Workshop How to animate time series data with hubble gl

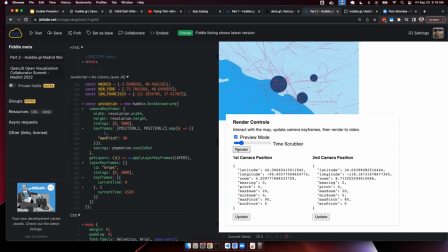(37:07)
So right now we're not using the fly to interpolator, I'm pretty sure. And so what should happen is we're gonna zoom straight into like Colorado and then go over Nevada. And you know, you've kind of lost your reference at this point. You have no idea what we're really looking like. And then you finally get into Los Angeles.
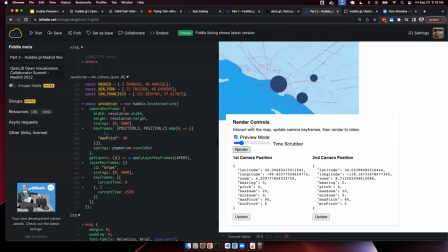(37:24)
It'd be much nicer to kind of have the curve keep the Pacific Ocean in view the whole time, right? And so that is what the fly to interpolator will typically do for you. It'll kind of change that curve so that it keeps the motion smoother as you go in.
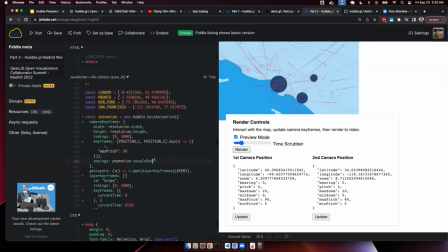(37:43)
So it's very quick to do.
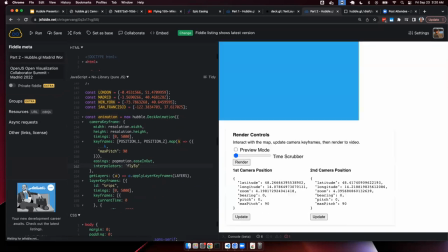(37:48)
Fly to, save that, set up the keyframe again.
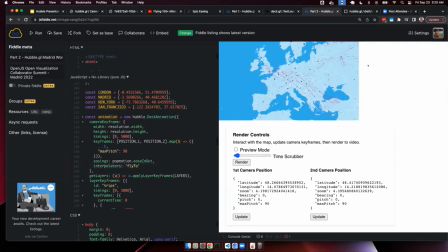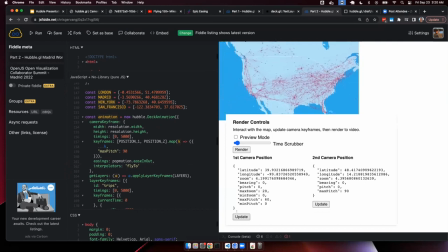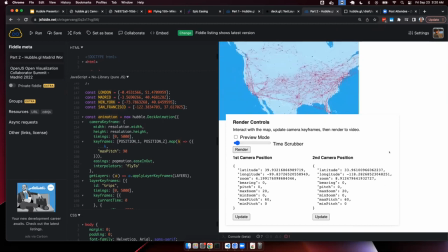(38:14)
And now it should basically keep the Pacific Ocean in the view the whole time. So what this is doing is it's basically just changing the math on the zoom value.
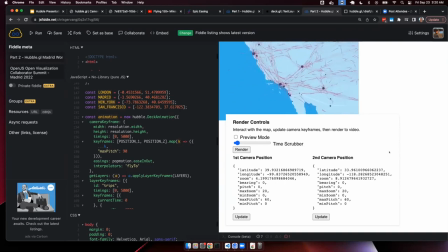(38:28)
And this is combining then with the ease in and ease out easing as well. And so the motion stays smooth, but we're modifying the path of the camera as it zooms in, basically, to keep more, to keep a better context for the people watching.
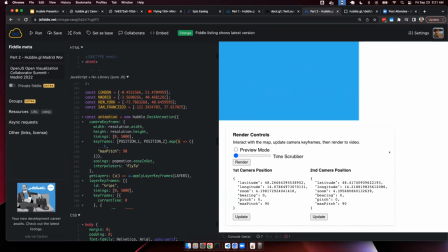(38:48)
That is more or less all I had to show. You know, from this, it also supports you know, you can go in and if you want to take a peek at this and ask questions, more than happy to answer throughout. You know, find me on Slack. Push it to its limits.
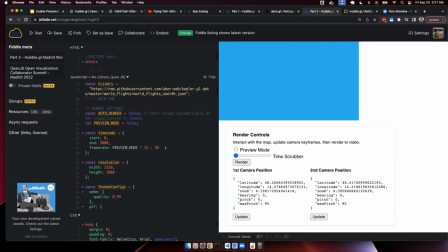(39:05)
I'd love to see 60 frames per second 4K video coming out of all your browsers. I think that'd be really sweet. You know, no more QuickTime screen capture with the mouse in there, you know? It's kind of replacing all that. Thank you for your time.
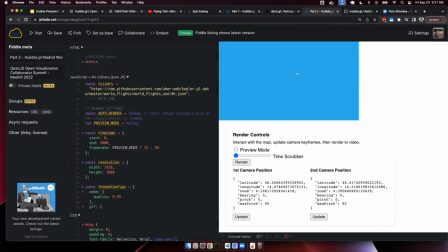Any questions? Yeah. Are there any like performance approaches
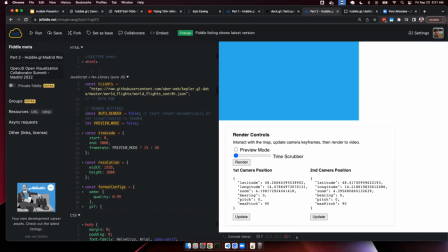The biggest Felix asked if there are any performance bottlenecks and kind of gotchas in the different deck.gl layers and, you know, in the ecosystem.
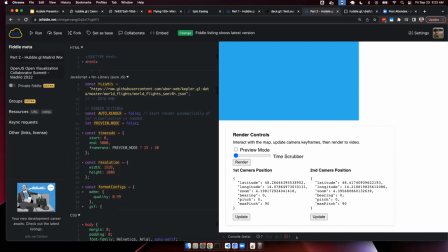(39:51)
The biggest performance hit, and you probably saw it actually, that it's definitely not operating at 60 frames per second, There are large performance hits in rendering, and almost all of it is in the encoders, because these encoders are not hardware accelerated at all. Like Paul was here talking yesterday about the like MP4 hardware accelerated CUDA encoders.
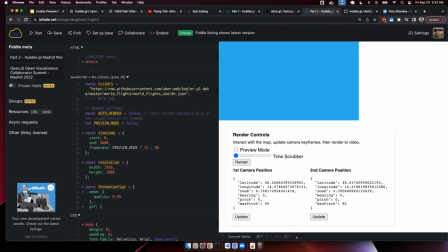(40:10)
There's none of that. In fact, MP4 is like not even supported because it's not an open source encoder, and browsers don't ship a non-real-time MP4 encoder. So almost all of the time spent is actually on that encoding step.
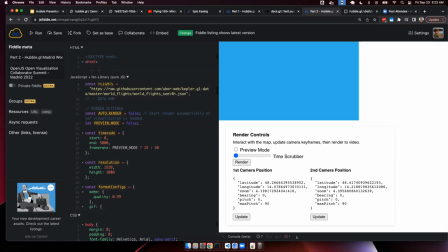(40:27)
Interpolating is almost instant. Layer performance is the same in this context as it is in the rest of the deck context. The only time, I guess, you can run into like really big performance hits are in instances I actually didn't cover, but I do have a video that can show what this looks like.
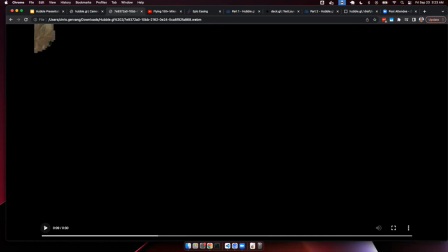(40:46)
Basically, when you have like large amounts of data that are loading, you're going to be waiting that bandwidth time for it to download and parse and load onto the screen. And then when you bump the resolution way up, a lot of computers are going to have a hard time with that. And you'll actually typically run into, you run out of memory.
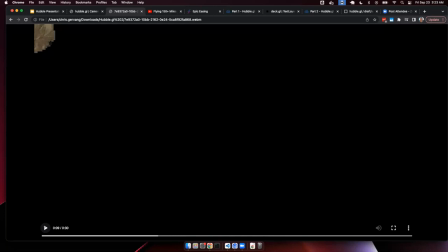(41:05)
Like you run out of browser memory if you buffer too much into your encoder.